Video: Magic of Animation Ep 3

Instead of just drinking the water, I added something to it, something that says about what that action is about, just to make it a little more interesting. So let's do some secondary action and see what we can come up with.
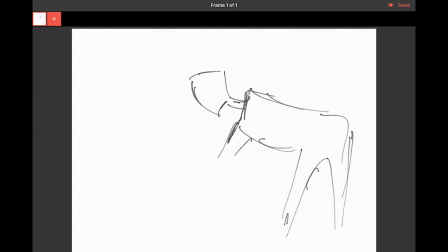So what we're going to be doing, we're going to draw a character, let's say a person that's kind of like upset. So the pose is saying that he's upset and his hands are on a table. So when you see this pose, basically, it's probably enough to show that, this gentleman is a little upset.
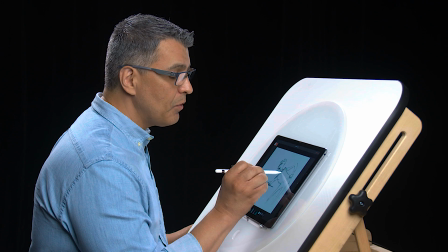The gesture is working really nicely, but you want to add something to it. You want to make it stronger.
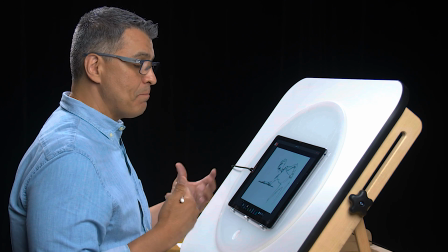You want to make sure that message of him being angry is working really well.
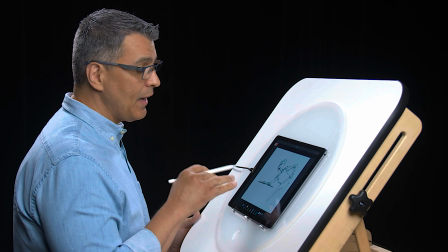So we're going to add a secondary action that relates to that action that he is making right now.
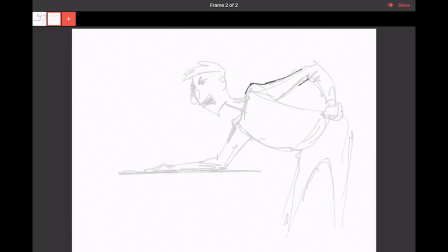So we're going to add another one. We're basically going to kind of like trace back his body. A trace back is basically just tracing the drawing exactly the way it is, except for his mouth.
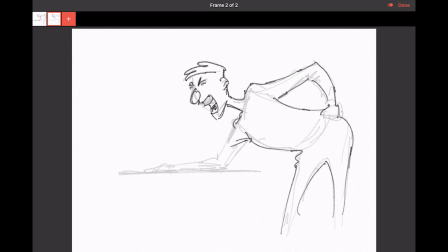I'm going to basically make his mouth go up and down so you can see some anger in him. But I'm going to start picking up his finger. He's going to be pointing. And that's going to be the secondary action.
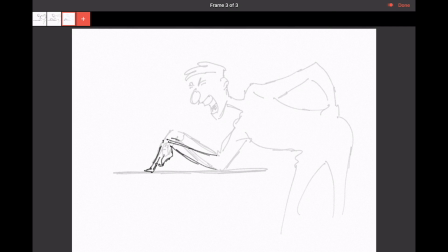And now we're going to bring his finger down. Now this character is really making a point that he's upset. Instead of pounding on the table, he's using his fingers to express himself a little more.
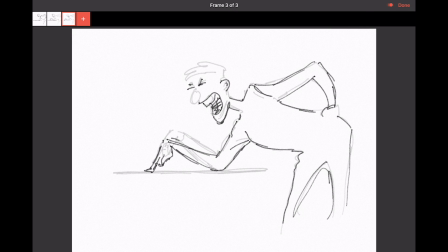when it comes to pointing down and just kind of hitting the table up and down.
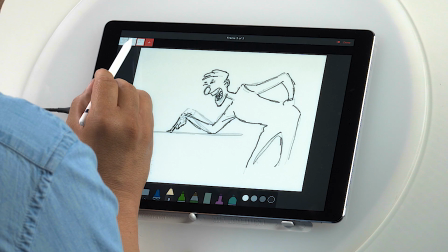So this is what's going on. He's going up and down, up and down.
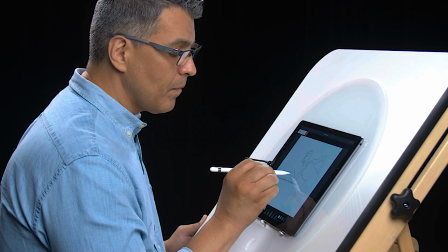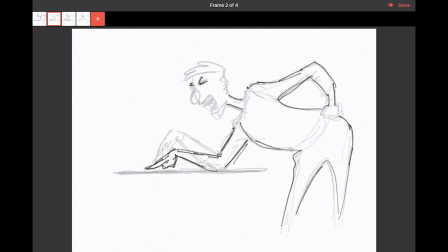Again, we're doing a trace back for the rest of his body. Don't worry too much about the details there. That's a still.
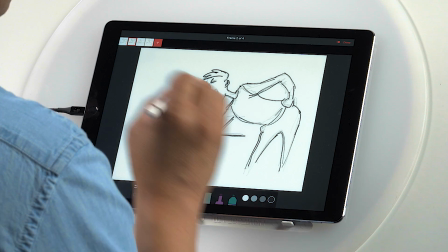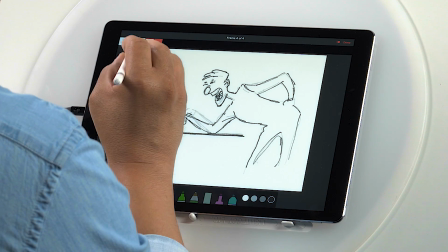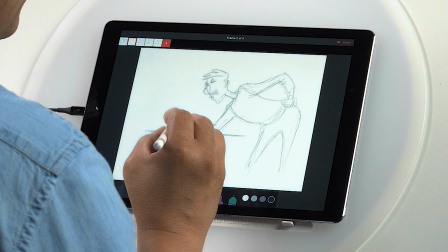I'm going to make sure he slows out of that pose just a bit. So again, we're just adding this gesture right now.
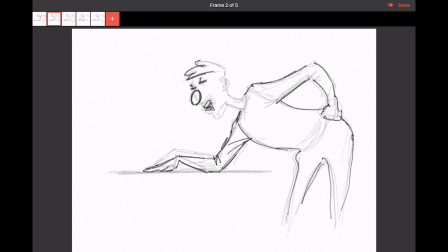So like I was saying before, so this character can make his point, get his point across on whoever he's upset with.
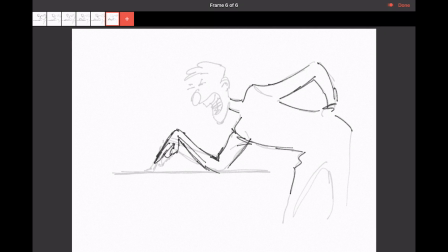So now we're going to bring his upper arm a little higher, so that way he can repeat that action.
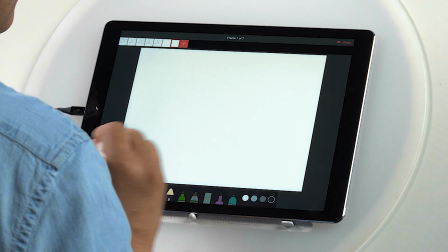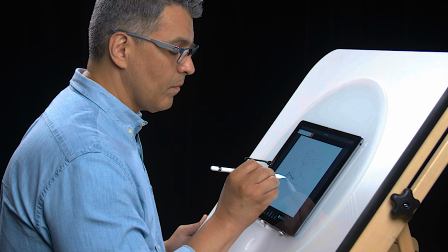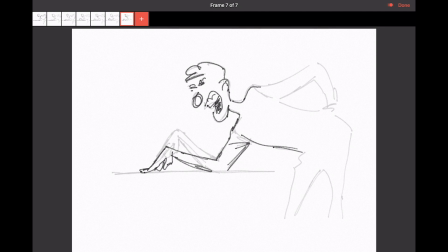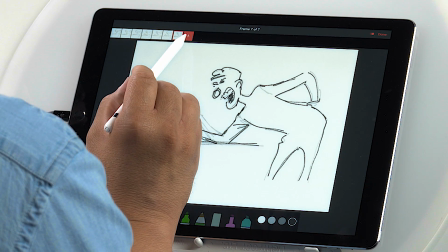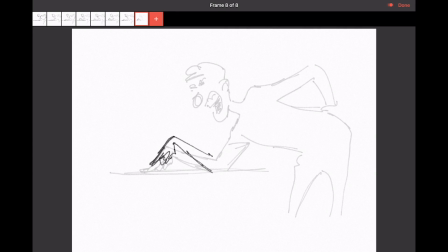And we'll do one more.
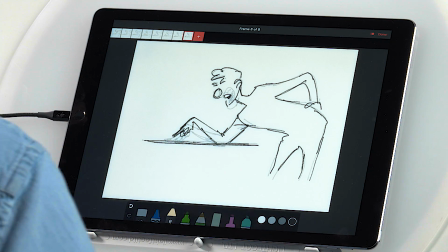Okay, so now we're going to in between these key drawings.
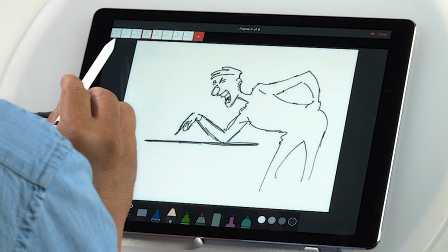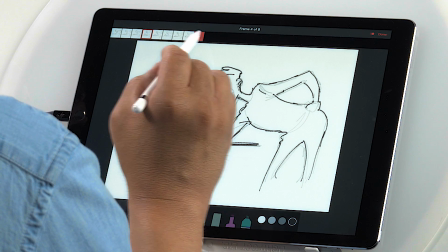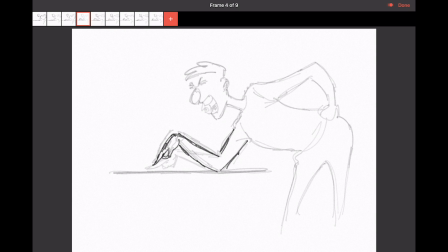And we hit another in between.